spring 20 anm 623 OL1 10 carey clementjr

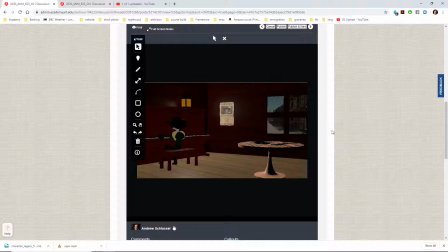[0:00]
Okay, it's looking a little dark, but oh, that one's brighter.
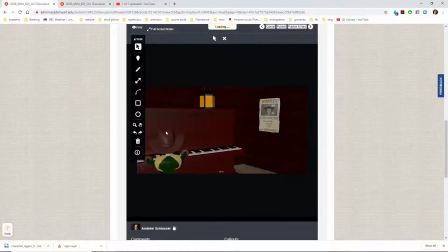[0:13]
I found the different camera angles to be, that's not good the way he's kind of in the corner and cut off there. I understand you wanted to get that image in there, but I just think you could try, think more about the camera composition.
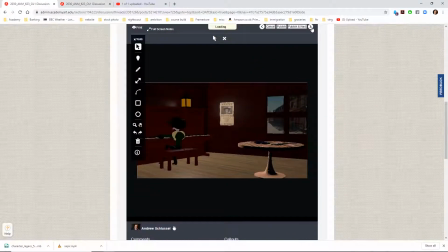[0:27]
That's, yeah, all the camera angles are pretty similar. You might do something like, anyways, we can play with it in Maya, but um, let's just go take a look at Maya.
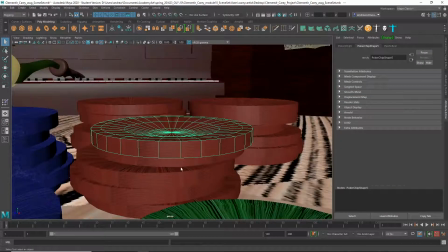[0:43]
So, you could do stuff like, have something like this in the foreground.
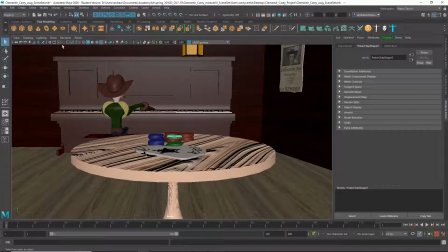[0:52]
Let's put on our gate and,
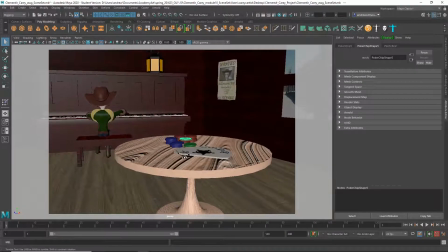[1:01]
you know,
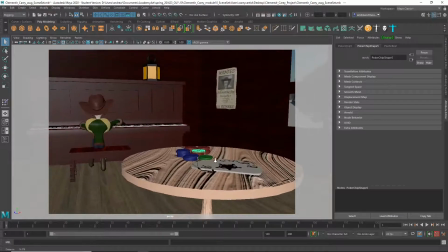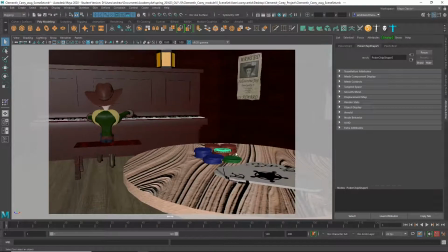[1:07]
try to get him on like a third,
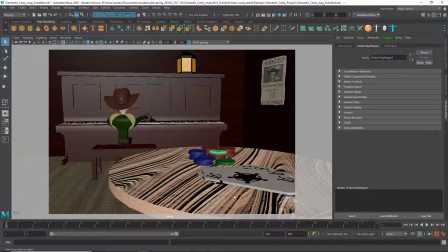[1:14]
like something like this would be a little bit more interesting, right? You have some foreground objects, you have the character on a third, you still got the wanted sign in there.
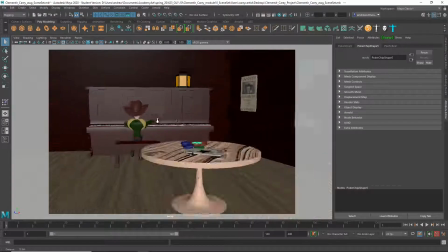[1:21]
Just an example. I kind of found the set to be pretty sparse.
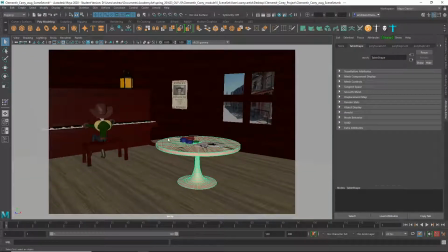[1:26]
I feel like also I'm struggling with this table because this is an old West set, let's say 1880s or 1890s, and this table is like from the 1950s, so it looks very strange to have this kind of table here.
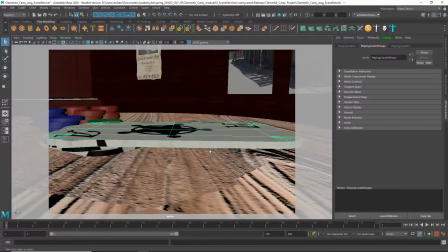[1:44]
Also, the poker chips and the cards are, outrageously oversized compared to the character.
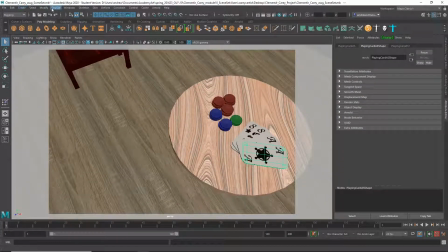[1:50]
If we take a look, um,
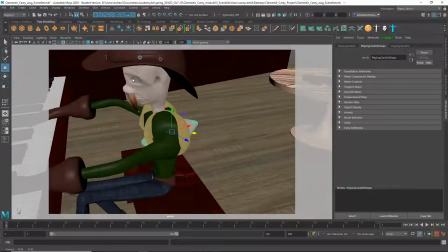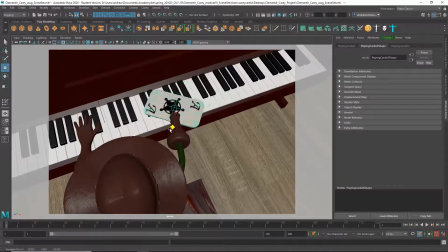[2:01]
that's enormous compared to his hands. So I think you've got to work on the piano.
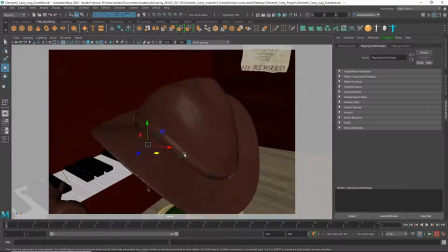[2:08]
Actually, keys are quite big too if you think about it.
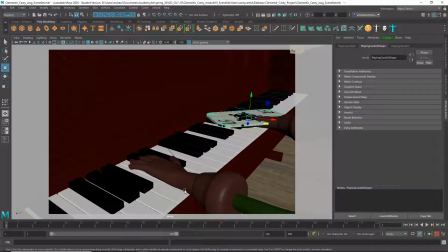[2:12]
Like the piano key is greater than the length from his wrist to the tip of his finger,
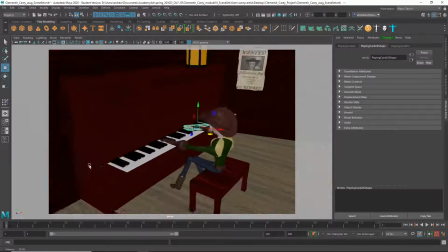[2:19]
and I think they should be half that probably size. So I think you have to work on the proportions of things like the cards and the poker chips and the piano.
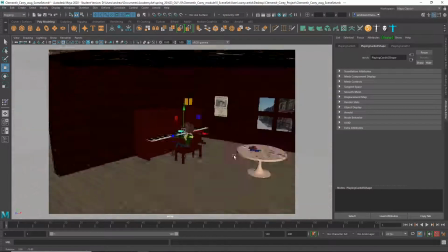[2:32]
I like that texture. I think you should
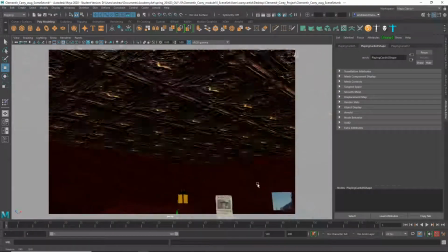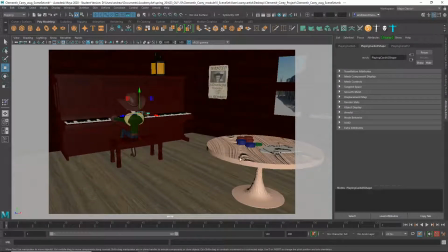[2:40]
replace this table with something that fits. It's pretty distracting. Also, the colorist kind of really jumps out.
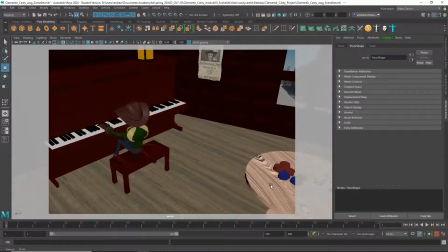[2:46]
And also, this floor, I mean, again, this looks like, rather than boards that were actually nailed together,
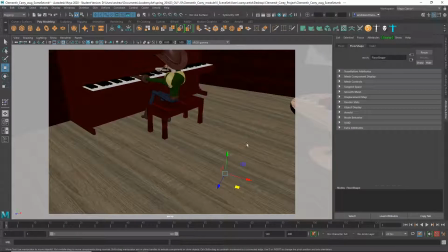[2:52]
this sort of looks like a linoleum kind of fake wood sort of floor. And I would tend to say, like,
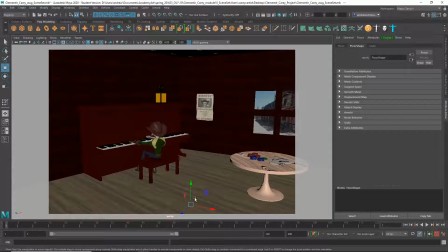[3:00]
if you were in the Old West, you probably weren't sourcing different kinds of lumber from far corners of the world.
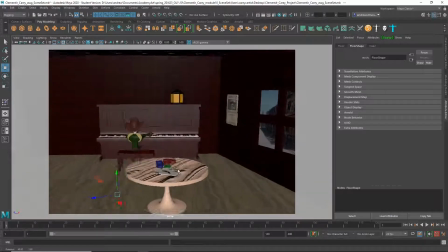[3:11]
So I would think that the wood that made the walls would probably be,
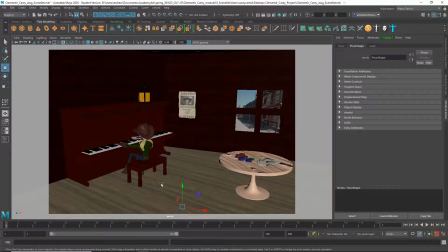[3:17]
I guess, just more similar looking to the wood that you would find on the floor. Um, so I don't know. Yeah, I think just look at some reference for that and for things like the table, and maybe add some chairs, maybe some shelves with some bottles.
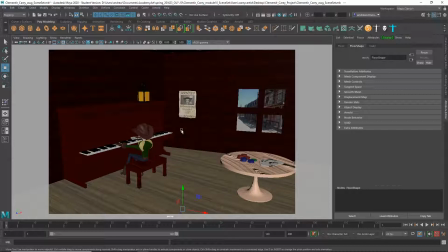[3:32]
It feels a little sparse, and I think you could draw more on reference to get a more accurate look to the setting. Um, and then just check the scale of things. I mean, also,
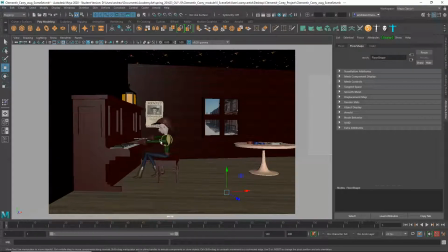[3:47]
the piano comes up to his shoulders almost when he's sitting down, and I would expect it to be more like at the height of a desk. So more like just kind of shifting that down.
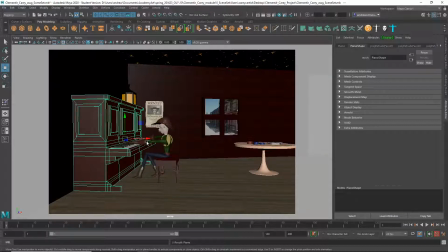[4:02]
So the whole piano needs to be scaled down, I think. In general.